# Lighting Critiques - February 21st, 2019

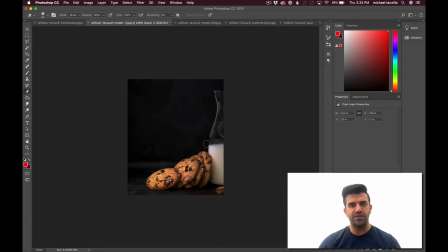8:12 And that way it'll also help pick up some of the bounce color off of this cookie, and you can really start to get those kind of warmth values to really go together.
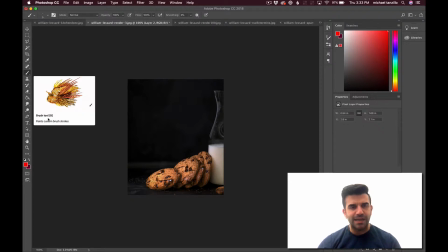8:23 That would be my biggest thing. Also, there's just a little bit, like a tiny, tiny bit of blowout in these regions, like right there.
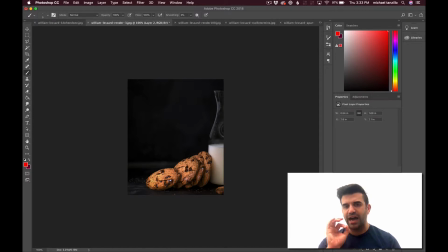8:32 I would just watch those highlighted values, not in the chips themselves, because I really like what you're getting, these specular highlights, but it's just burning out just a touch in those areas there.
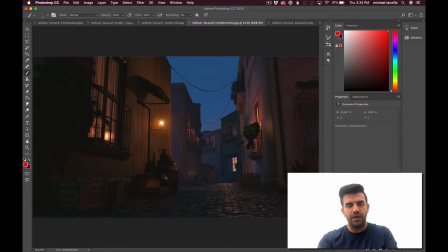8:44 I'm gonna do this one last. Okay, so actually, you know what? Yeah, let's do the TDU alley here first, and then I'll go back to the character lighting.
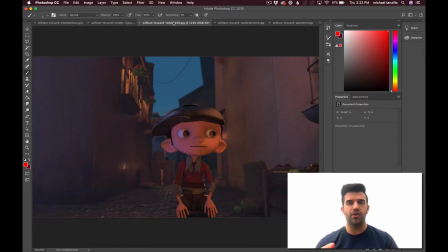8:58 Which, by the way, I'm very happy that you added the character lighting one, because I saw it wasn't there the other day, and it's there now. Because I was going to say you
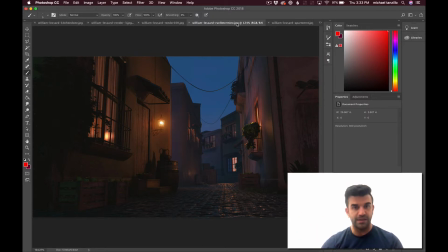9:07 should have some sort of character lighting work on your reel, because I think that is definitely a strong thing. Okay, a few things here. Overall, it feels your consistency of your fog feels it feels a little bit uniform.
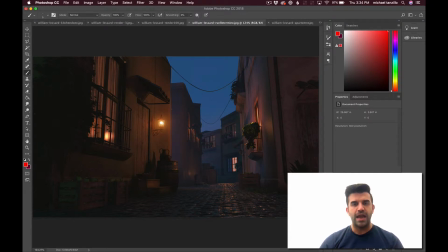9:25 Like there's the same amount kind of here as there is back here, and I would like to just kind of feel it fall off a little bit more as you move back in space. I would like to see a little bit more variation in that. The sky is a little bit too consistent as well.
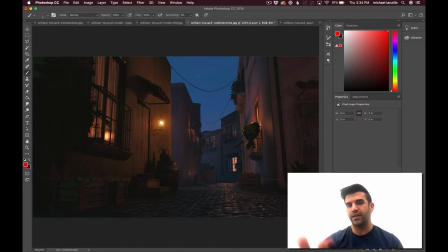9:40 I would like a little bit more gradation in there, just something. The sky at this point is probably taking up 15% of the image. It would be nice to see if there were some clouds in there, or maybe some stars, or just something to get a little bit more visual interest. You're doing a really great job on these lights of getting that
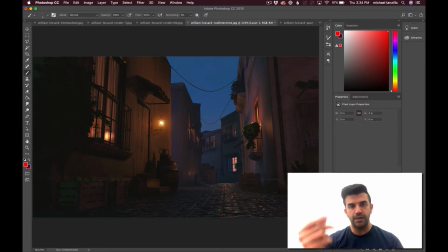9:56 main light source in the middle, like actually seeing the filaments of the light bulb. But one of the things that I'm noticing from these lights is that the shadow that's being cast on the surrounding object is a little bit sharp,
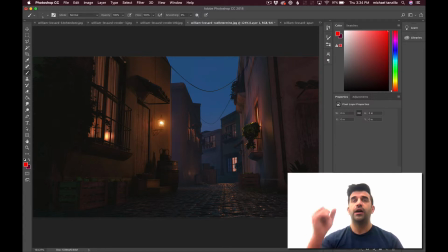10:09 like even right there, or more especially here. Those lights would pass through the glass, which would diffuse them a little bit and kind of soften them up. And then from there, just a few other things, like I'm seeing this hot spot here on the wall.
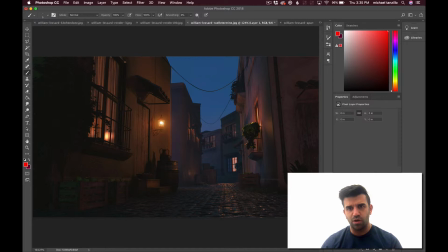10:25 It looks like this light source may actually have penetrated the wall, or may even be outside the wall, or maybe it's just energy bouncing back and forth between those two there. But I would just like to make sure the light's inside this wall here, and then if you could just kind of cast it a little bit on the ground so you can kind of feel those areas bouncing off of one another.
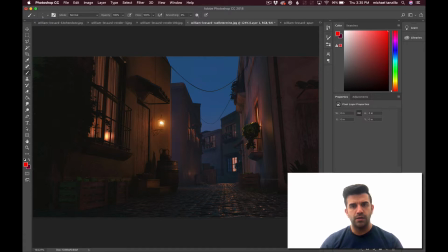10:45 You're getting some good light from the interiors here and here. I would just say maybe put like some geo in there, like a cube or something to kind of break that up. I would also work on creating, that was a terrible square, sorry about that.
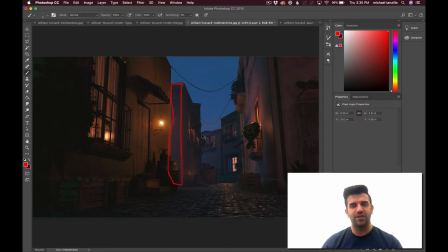11:01 This wall and this wall over here, look, they're very similar value-wise. I would just do something to either make this alley probably darker a little bit, just to get some separation between this wall and this wall, so you can feel that space, that shaping a little bit more.
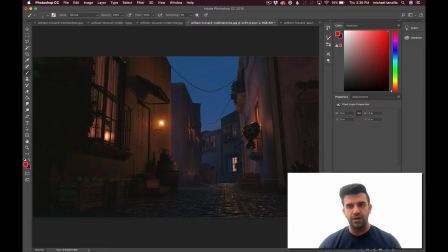11:19 And then some of these elements are getting a little bit dark here in the shadows, like this plant kind of down here.
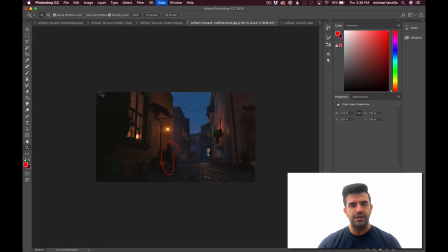11:26 I would just maybe push some specular values in those regions as well.
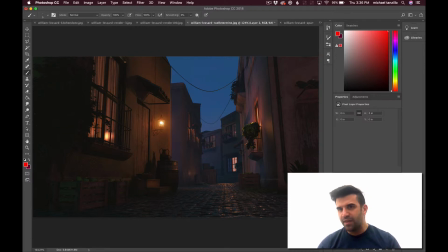11:32 And this guy over here. And then also, we're losing some shaping here on the wall. It looks like there's like no shadow going on at all in this guy. I would just like to maybe see some contact shadow there. And also, there may be some specular craziness going on here in the door, so I would just check in on that too.
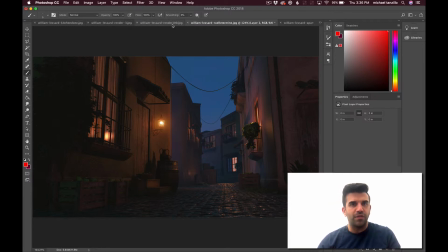11:52 Okay, and now for the character one.
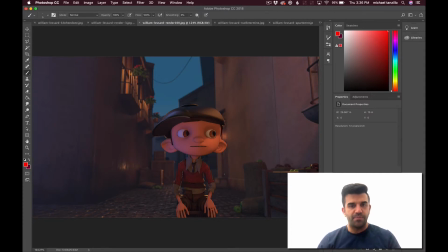11:56 So this is Piao from Boutique 23, really good stuff. He needs some more work.
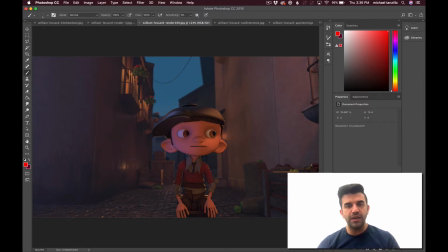12:03 So you're starting to get some semblances of shaping moving across the face here, but I would really like to see just kind of like really feel the shaping coming across, really feel the light to dark value,
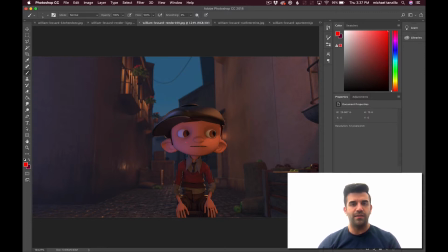12:17 because right now like this value and this value really aren't that much difference in terms of like a luminosity. Like let's go ahead and take off the saturation here and just look at value differences.
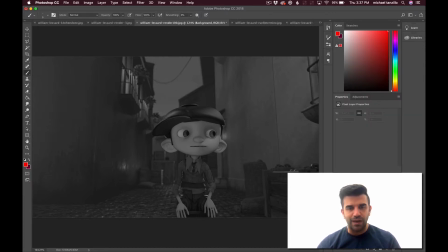12:32 So the value between this side and this side are really not that different, and I would really like to see a lot of tonal variation as well. Same thing down in through the shirt and through the hands. Everything's very balanced from left to right. I would just work on pushing some more shaping in there.
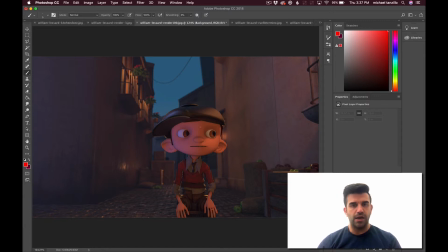12:50 Also, I would get a subsurface shader on his skin to create a little bit more depth to the skin, a little more flesh to them. And then just watch out for, like his shirt feels very, very gray. I would make that a little bit brighter. And his hat feels a little specular.
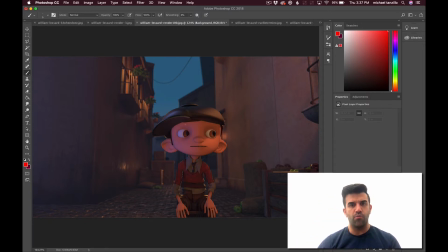13:10 It doesn't feel like a cloth hat. It feels almost metallic. We're also not getting any real shadow from the hat onto his forehead here. It feels a little bit floaty. So I would just, and then additionally, we're not really feeling this light source. We're not really feeling it on the surrounding space as well.
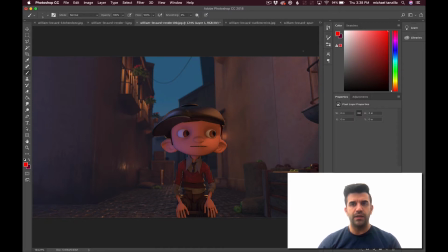13:29 So you'd want to see some like the light source of some sort, feeling it over here. I guess you kind of feel on top of these apples, but you want to feel it on the ground over here. You want to just feel what this is. And then in terms of the background, it feels very flat overall.
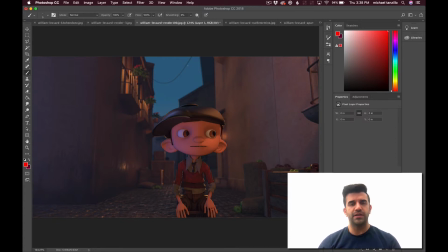13:48 It feels a little bit consistent. Again, there's this atmospheric fog that's in there, but it just kind of feels universally laid over everything and not really falling back into space. Same deal with the sky. Sky feels just like a constant color, so I would vary that up and create a little painting or something back there to put in the sky.
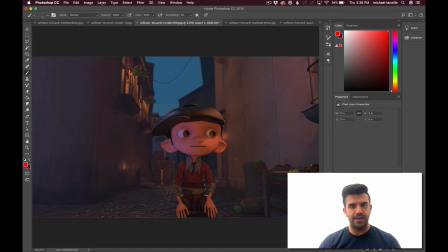14:06 And then in terms of the framing, he feels like there feels like a lot of space up here at the top. I would either make him his whole body,
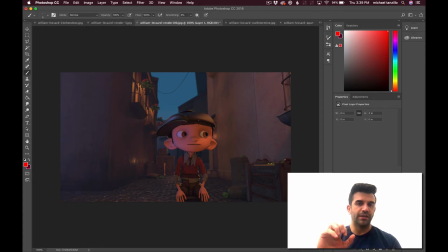14:21 or like I'd either punch in or pull out a little bit, or just crop this down so it's not quite like something more like this.
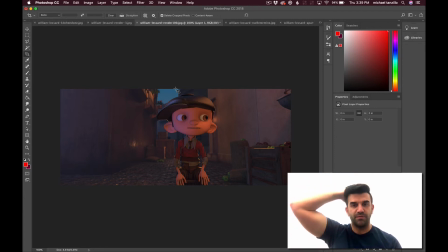14:35 So you're not getting that's like so much breathing room up above his head. Let's see. Let's even look here. So one of the things too is overall, and in terms of like the value differences here,
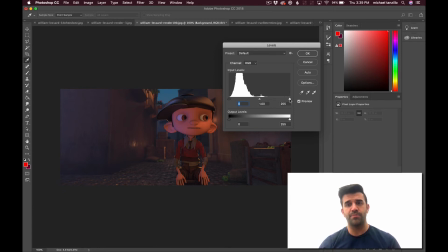14:49 this is a good example of when I like to show in the levels here in Photoshop. So again, this is kind of the full 255 pixel value range.
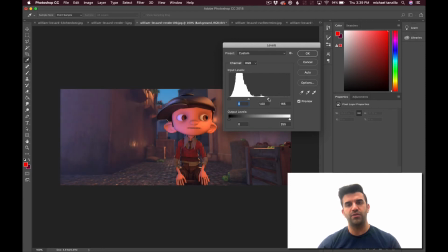14:59 And you can see here that the majority of your pixel values are falling down less than like 150.
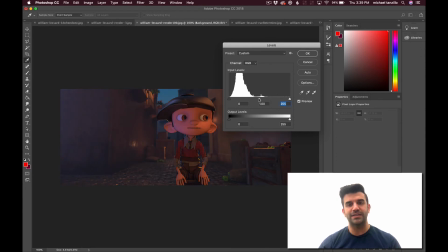15:06 So it really, everything is kind of clamped at the lower end.
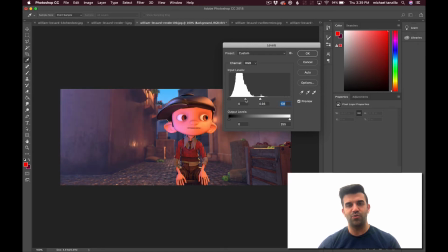15:09 And this is just a little bit of a mock-up here, but you want to feel a little bit more dynamic range in your image.
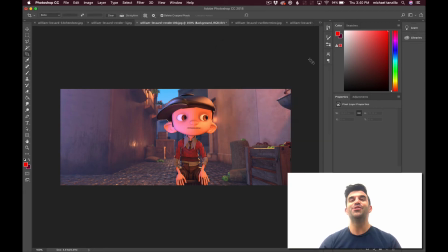15:18 Like obviously looks pretty bad, but you want to feel some of the brights. You want the brights to be bright.
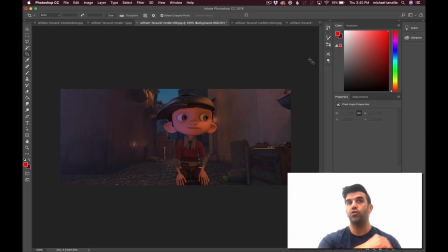15:22 You want the darks to be dark, and you want to feel that full value range because that's really when you're going to get your shaping. And then you'll need to do, there's some eye work that needs to be done here. You know, you can, usually you want the eye whites to be a little bit whiter. Right now, there's some craziness going on.
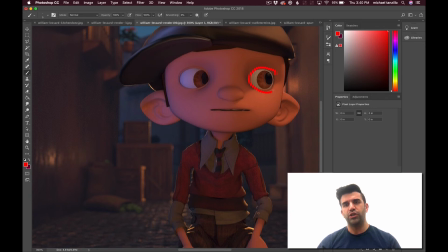15:41 Like, your eye would never really do that. Like your pupil would never look like that.
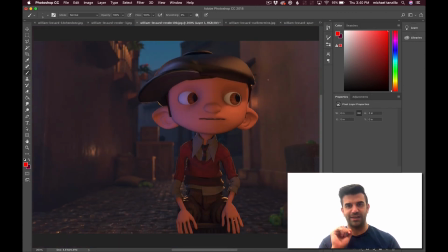15:49 It would still kind of be in the center there. So that's something else. So you'd want to fix that. So it's not quite as crazy. Trying to think what else.
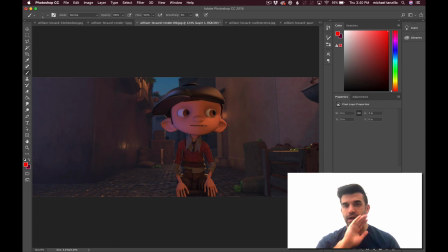16:02 But yeah, so overall, I think it's really good that you added this because you need some character work, whether or not you are applying for VFX or animation.